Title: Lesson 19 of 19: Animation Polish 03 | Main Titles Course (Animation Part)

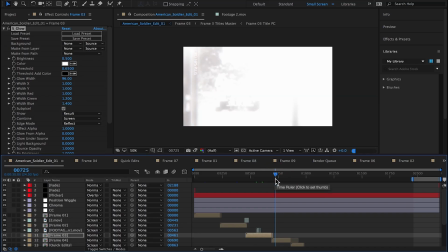[8:36]
If I wanted to be super precise with the colors, I would probably pull up some sort of scopes, use a plugin with scopes in it.
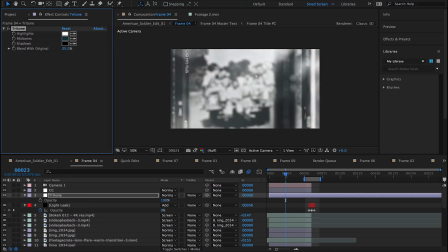[8:44]
There's some really interesting ones that have come out recently, but a lot of times I just do things by eye.
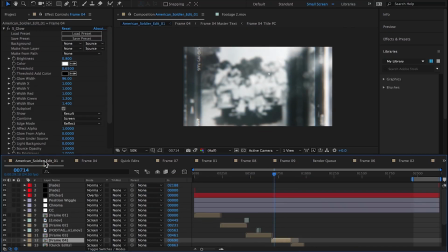[8:55]
I would say 99% of the time I do things by eye.
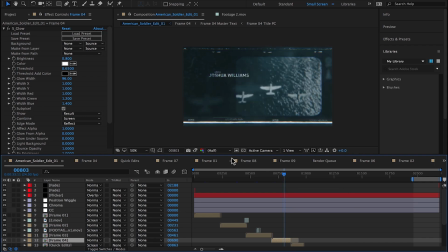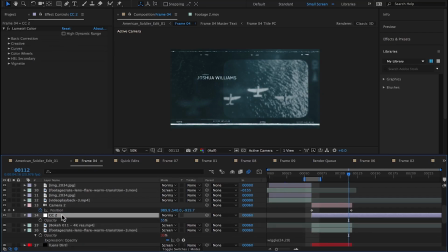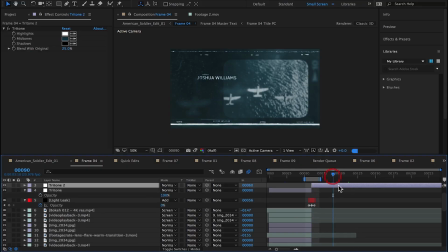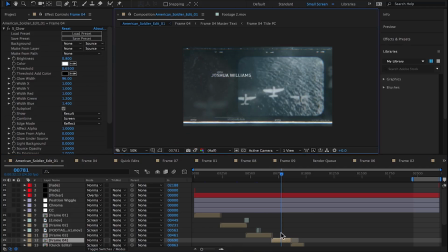[9:16]
Still going through scene by scene and tweaking the color correction of the color correction layers,
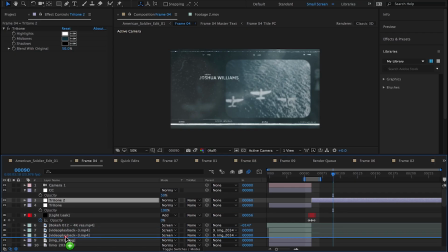[9:24]
along with, and those have lumetri on them, along with the tritone layers.
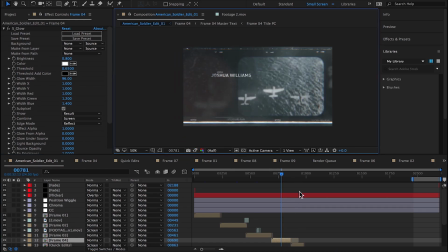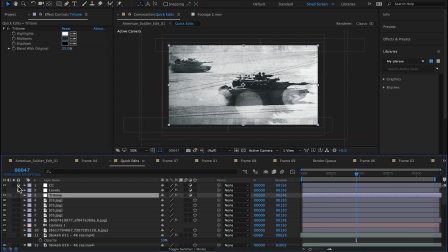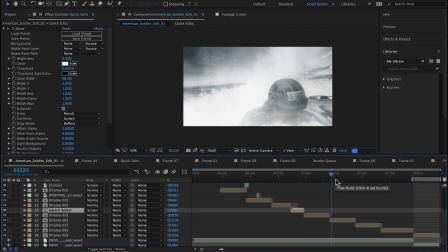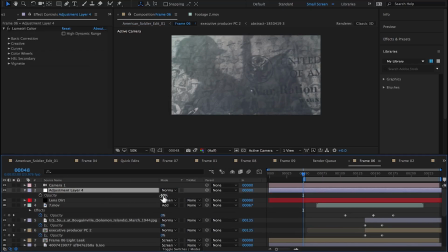[10:08]
Here's a scene that does not have the tritone effect applied to it.
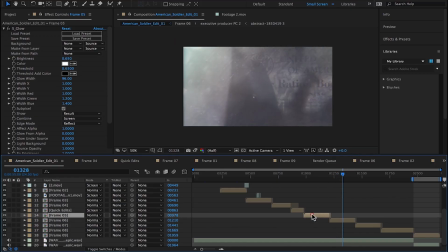[10:16]
And I think it's throwing this particular scene off, so I'm going to copy and paste the tritone.
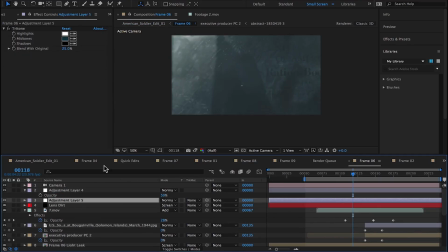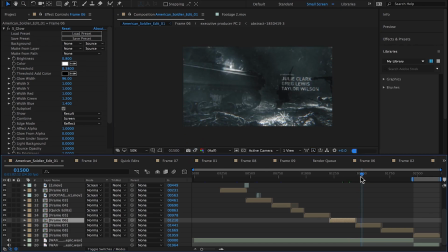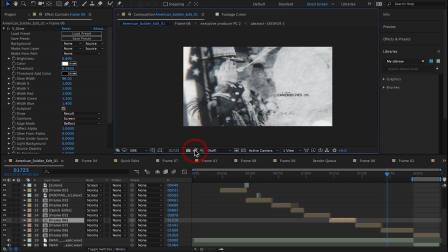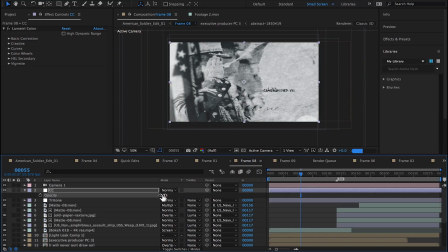[10:50]
Going to lower the lumetri color correction, as well as the tritone on this one.
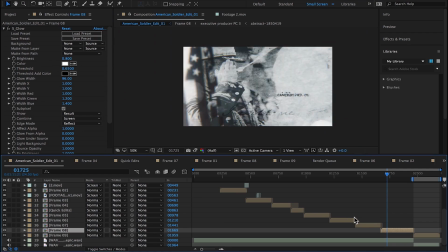[10:59]
I want to see a little bit of red in that flag, which I do.
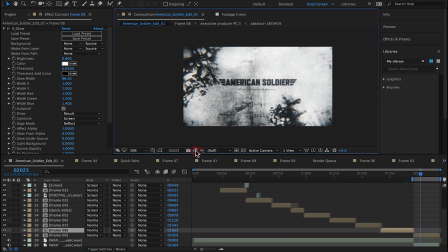[11:07]
This frame feels off. Lower the lumetri.
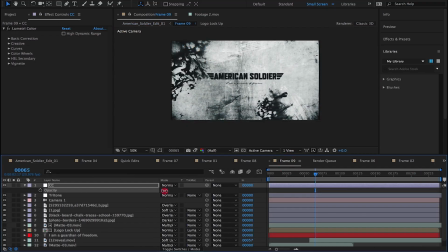[11:17]
The blacks are still too black compared to the bluish blacks.
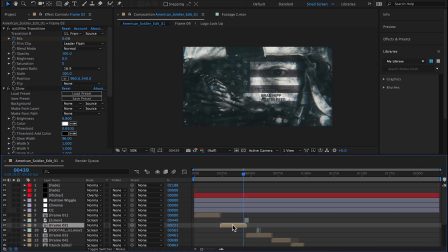Here I was fine-tuning the wiggle position, cranked it all the way down to 0.25%.
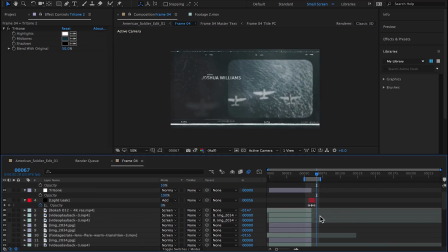[11:44]
0.25 pixels, sorry. So it's not even moving 1 pixel at a time, but it's 24 times a second.
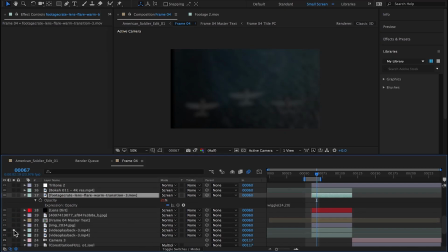[11:51]
So just that little bit of movement is really going to be noticed.
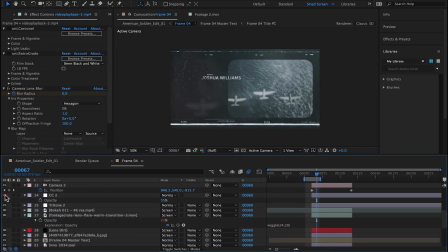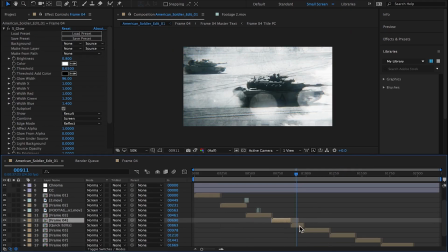[12:01]
And you can really tell in these final polish passes, everything's just really starting to come together.
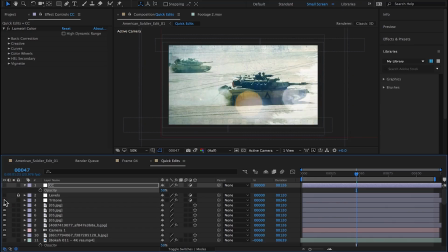[12:07]
All the animation's in.
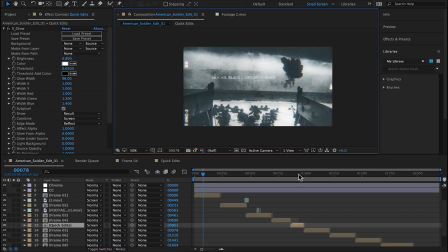[12:09]
It's just these fine tuning of colors and subtle effects and things like that.
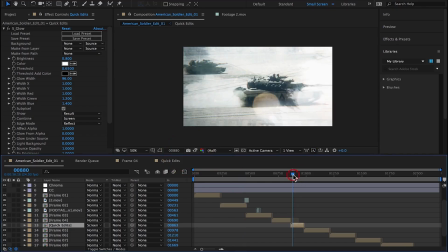[12:18]
And these subtleties that help sell the animation and make it that much better.